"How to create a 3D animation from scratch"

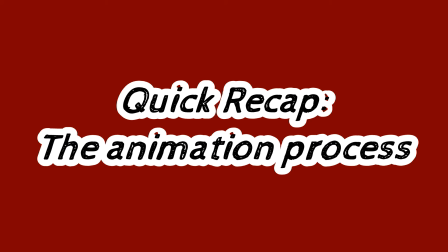The animation process.
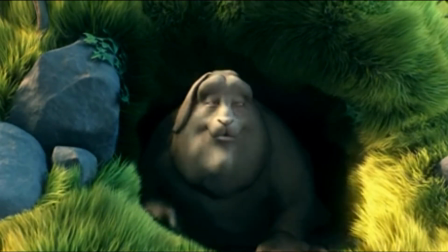Firstly, you'll design the idea, the character's personality and life, and the main objective of the character.
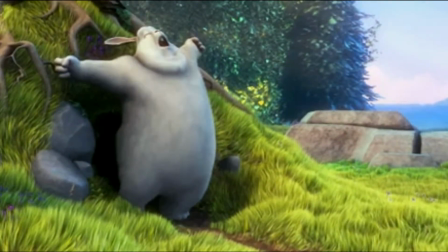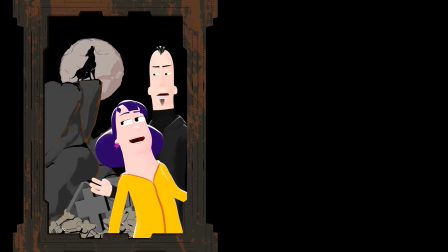Have a clear idea of how the character moves and reacts to things, and how they feel throughout the animation.
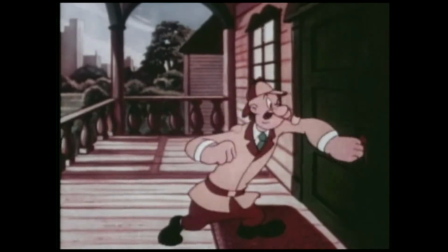Also, your animations will be much more interesting if you create obstacles for the characters to get what they want,
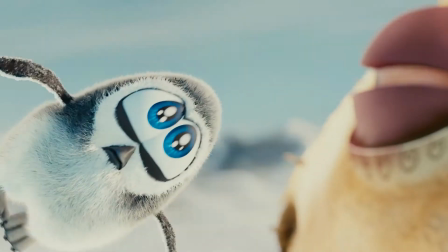whether they are emotional obstacles,
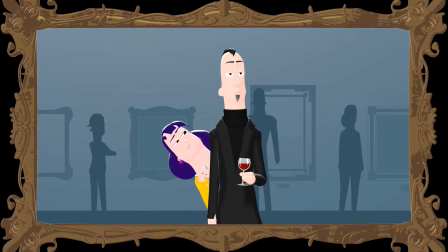psychological obstacles or physical obstacles, therefore showing to the audience the different sides of their personality,
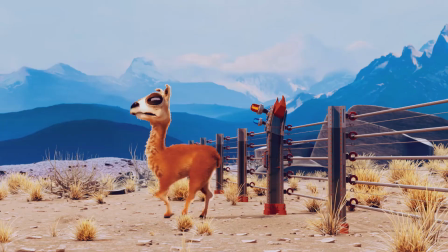making the audience emotionally involved in your animation.
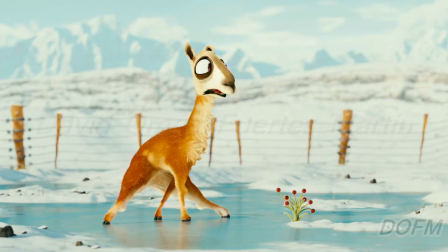Try to think of a peculiarity for your characters to make them more unique, and if possible some secondary actions.
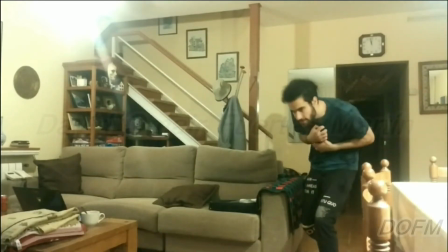Then you'll proceed to record a ton of references exploring different ways of portraying your idea,
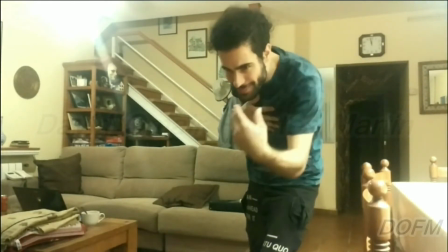striving to feel how the characters feel, knowing how they move, and why they do what they do.
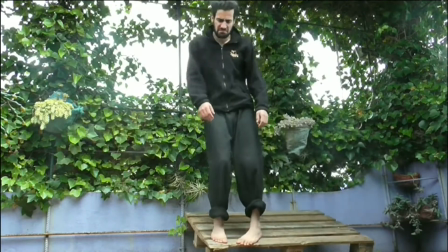Once you have chosen your favorite reference or references,
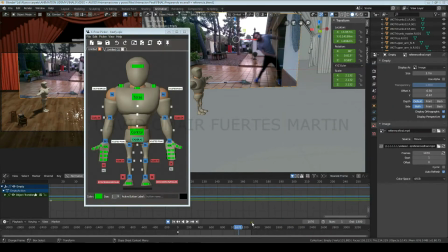it's time to set up your scene, find all the props and rigs that you'll use, bring your reference to the scene, place an order in the character where the animation is going to start,
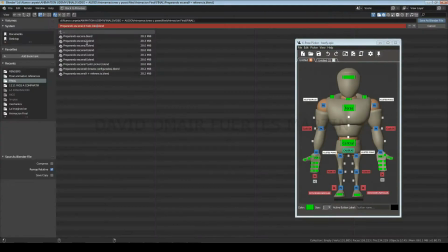and set up the main camera accordingly. And don't forget the rule of thirds!
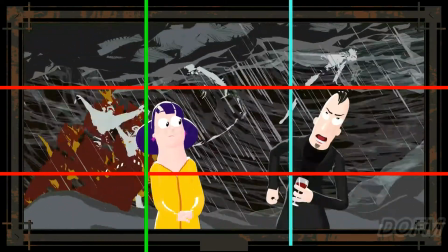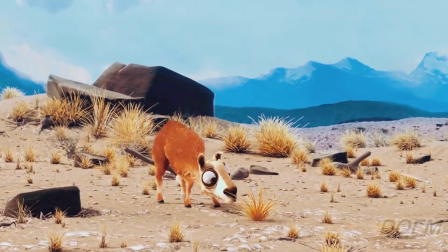Now identify the golden poses, the few poses that tell all the story, just by themselves, and
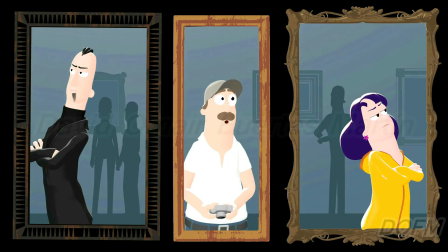create them spending a lot of time making sure that they convey the emotions very intensively.
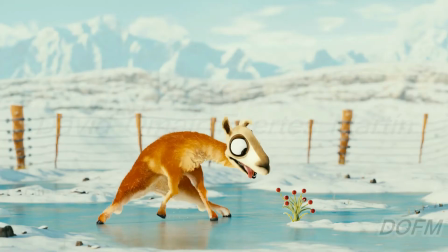As with all the new poses you create make sure that the silhouette is clean,
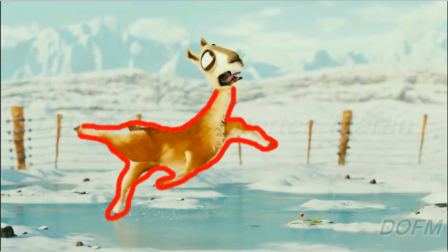if possible having a more busy side and a simple side, make sure that they have a defined and fluid line of action,
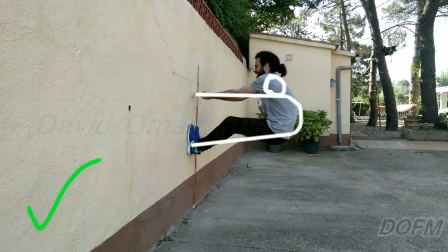exaggerating it more if you want to convey weight and strength,
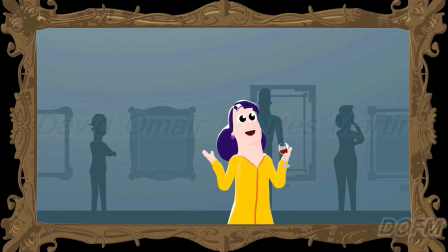avoid symmetrical poses and make sure that the characters are in balance.
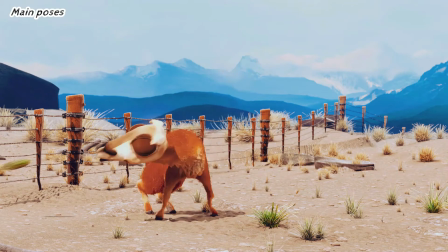Now get some feedback and finish creating the main poses which will define all the main actions of the animation.
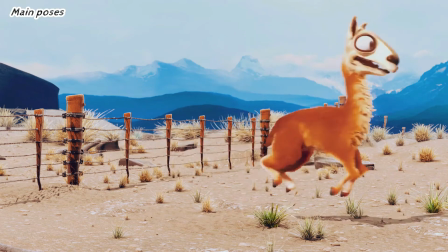This is the perfect moment to make sure you are creating variation in the timing with poses and making sure the movements take different amount of frames to complete.
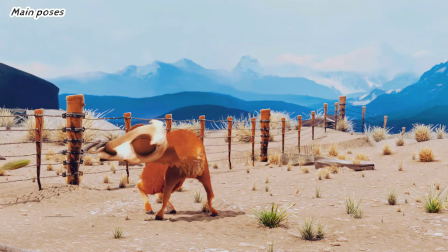Get some more feedback and congrats! Your blocking would be ready to show to your animation supervisor or director.
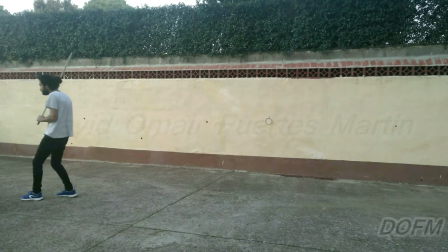Now the The fun begins, now is when we'll design the movements, firstly try to create interesting breakdowns, so that instead of a mere transition, they help to convey the personality and emotions of the characters.
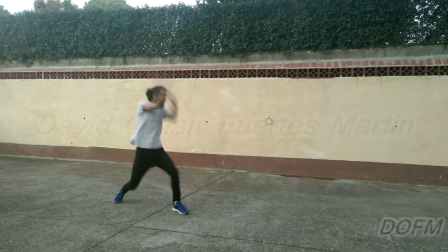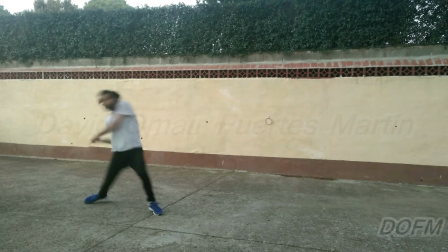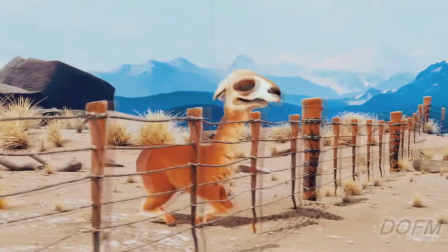Make sure everything moves on arcs, that
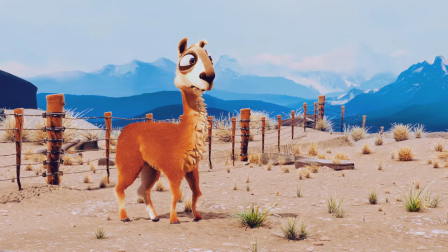you create all the necessary anticipations, that the different parts of the body transition to poses at different frames,
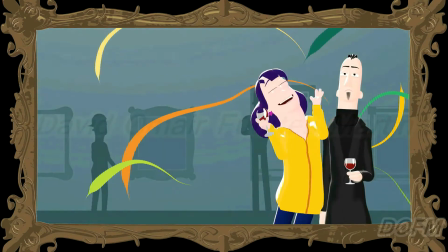that some parts drag back more than others, and overlap in all the joints to make sure they don't move as one piece.
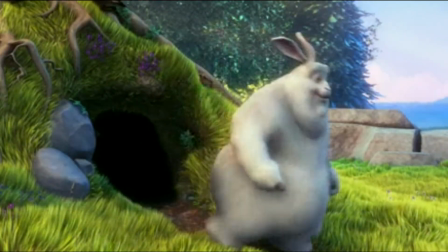In this phase make sure we can already perceive the weight of the character and accelerate upon the movements of the hips if necessary.